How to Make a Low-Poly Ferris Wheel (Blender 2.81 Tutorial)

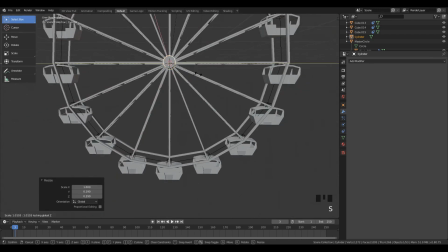So you want to scale it down, and this is just going to be in the middle of your whole object.
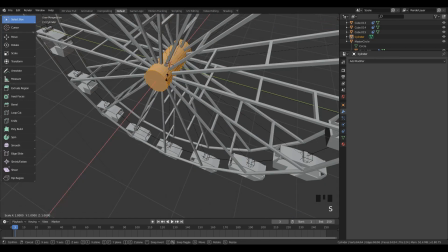You can play with the geometry of this a bit. I don't think it's too important. It's not going to be a big part of the model.
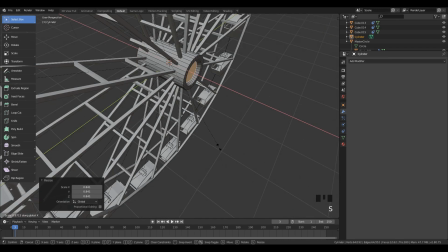I'm going to inset this a little bit, try to make some slightly interesting geometry, but I really don't think it's too important.
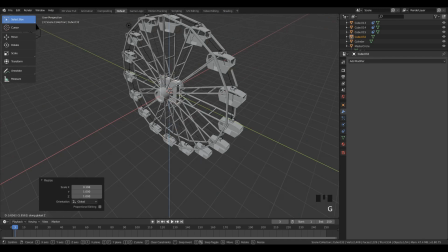Then we need to make, again, I have no idea what any of these things are called, I'm just making it up. So we have these legs, I guess, of the Ferris wheel.
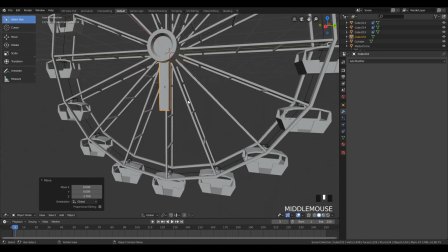So we're just gonna take like rectangular prisms and scale them up, about like that.
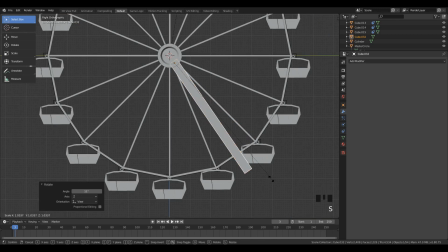And we're just gonna have one on each side. Rotated roughly 90 degrees around the middle to make like an upside down V shape.
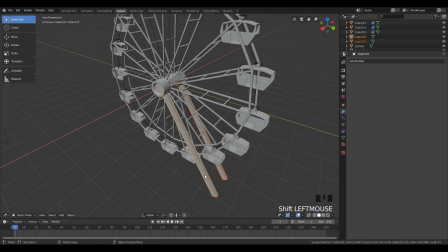So yeah, it's not too complicated. So just make two of them, one on each side, and then rotate both of them.
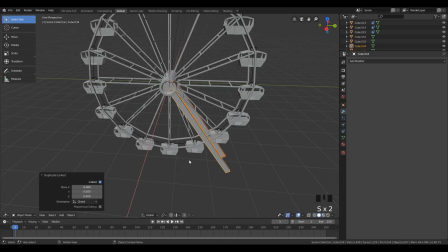You might have to drag them a little bit because their origin is not going to be posed exactly correctly.
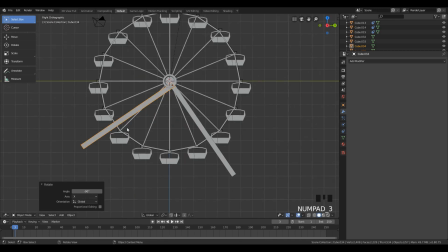So you probably need to move them a bit by hand and do a bit of manual adjustment.
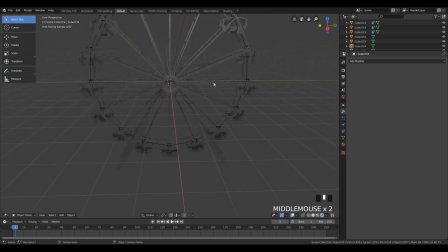Alright, so it's looking pretty much like a Ferris wheel, and it actually moves like one too, which is pretty cool.
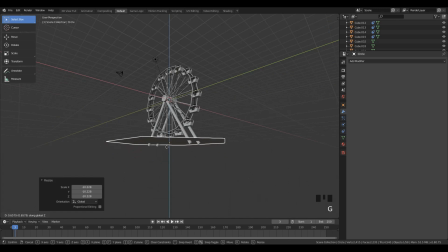So now we're going to set up the environment. We have this hexagonal base, and a quick tip,
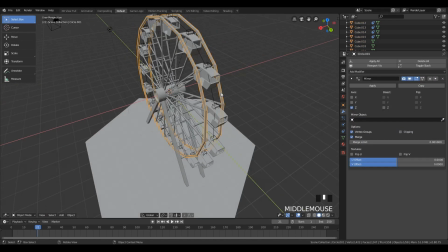pretty cool way to make some regular polygons is all you have to do is just make a circle and then specify the number of edges to something low.
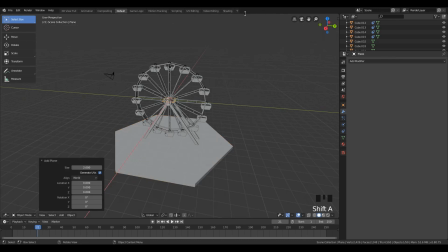Polygon. A hexagon like this is 6, obviously. And then we'll make like a ground plane, I guess.
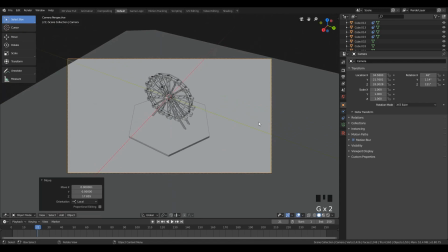I'll try to position the camera in an interesting way, and this might take some experimentation.
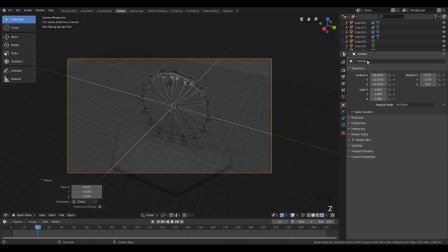I don't know what would really look good for you, but at first I thought this top-down angle was good,
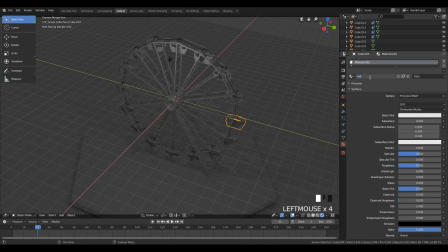but then I realized like the Ferris wheel would actually be quite a bit out of focus. I'm just going to give everything this like pretty flat red
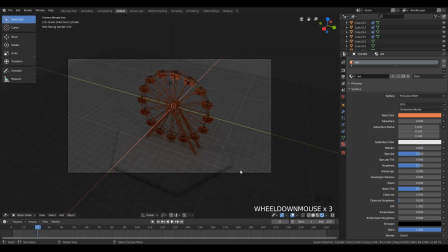material because I don't really want this to be too complicated of a model. I think just a bit of red and black would contrast pretty well.
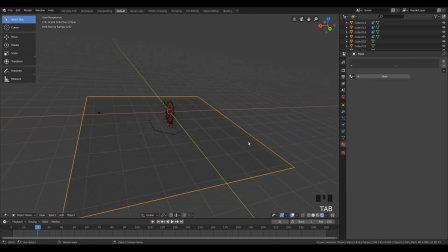Now, having this camera at a jaunty tilt kind of makes me feel a bit motion sick, so that's not a good idea. For this back panel, we want to add a bit of bevel to a corner, and then we have a smooth thing at the end.
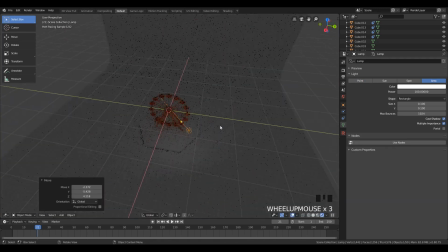Yes, and now lighting. So a couple of area lights should do the trick. You don't need too much.
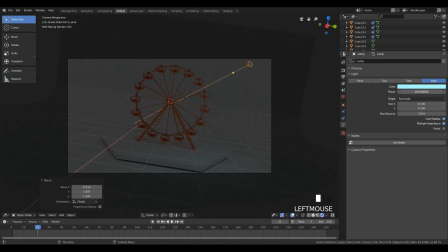I would suggest just going with one. I tried going with colored things. And you'll get a chance to see how all of this looks, but really what my final design is, which is just a couple of white area lights
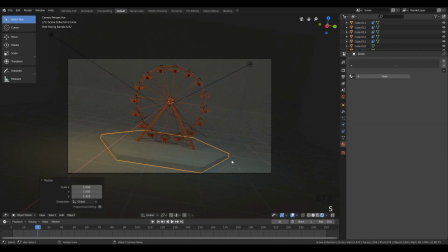that highlight the upper right portion of the Ferris wheel, I think that would look the best.
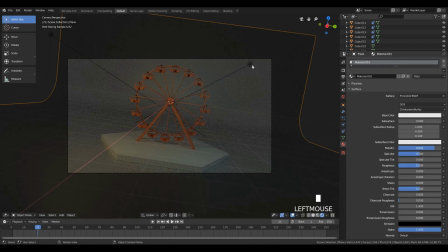This setup is a bit too complicated and kind of confusing to the eye, so it's not ideal. Also, when you're doing this, you want to keep in mind the size of your whole structure.
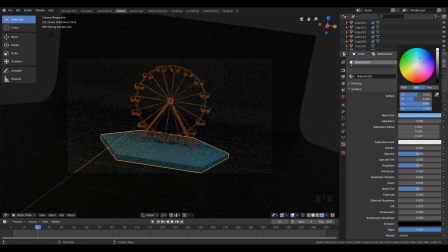Now, if it's too big, then the lights in Blender aren't really configured to work with like super huge objects.
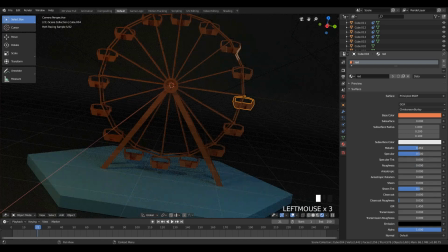So what's going to happen if your Ferris wheel object is super big is that you're going to have to scale up the light intensity to like 100,000,
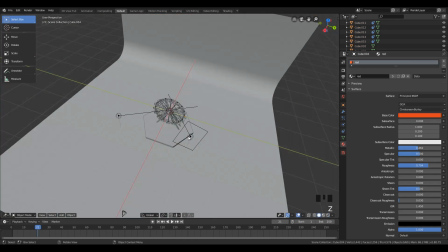and that's not ideal. It's best keep it something manageable.
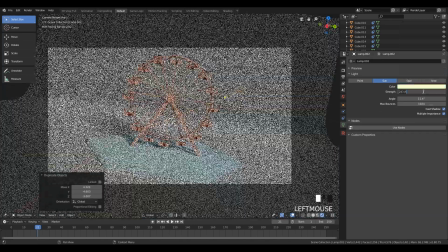Also, don't add a sunlight because this will happen, and I don't think it adds anything. It just makes everything look a bit flat.
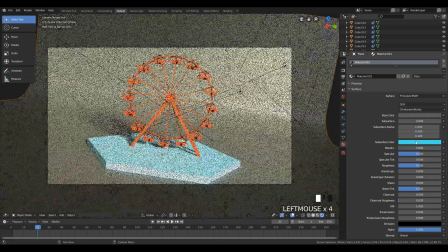Of course, that has to do with the angle I'm setting it at. But I think area lights in this case should do quite enough.
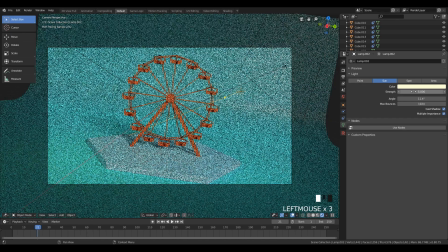Going with too many colors like this, I'm trying to go for something like a complementary color scheme.
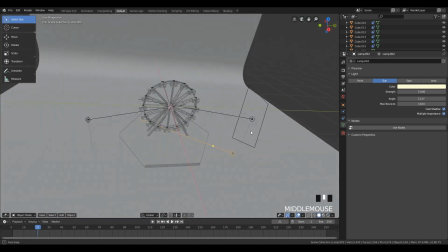This just looks a bit too jarring. It's not really a good idea. So we're going to start again.
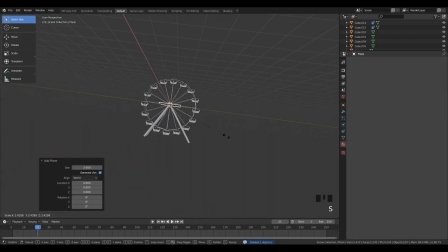So again with the base.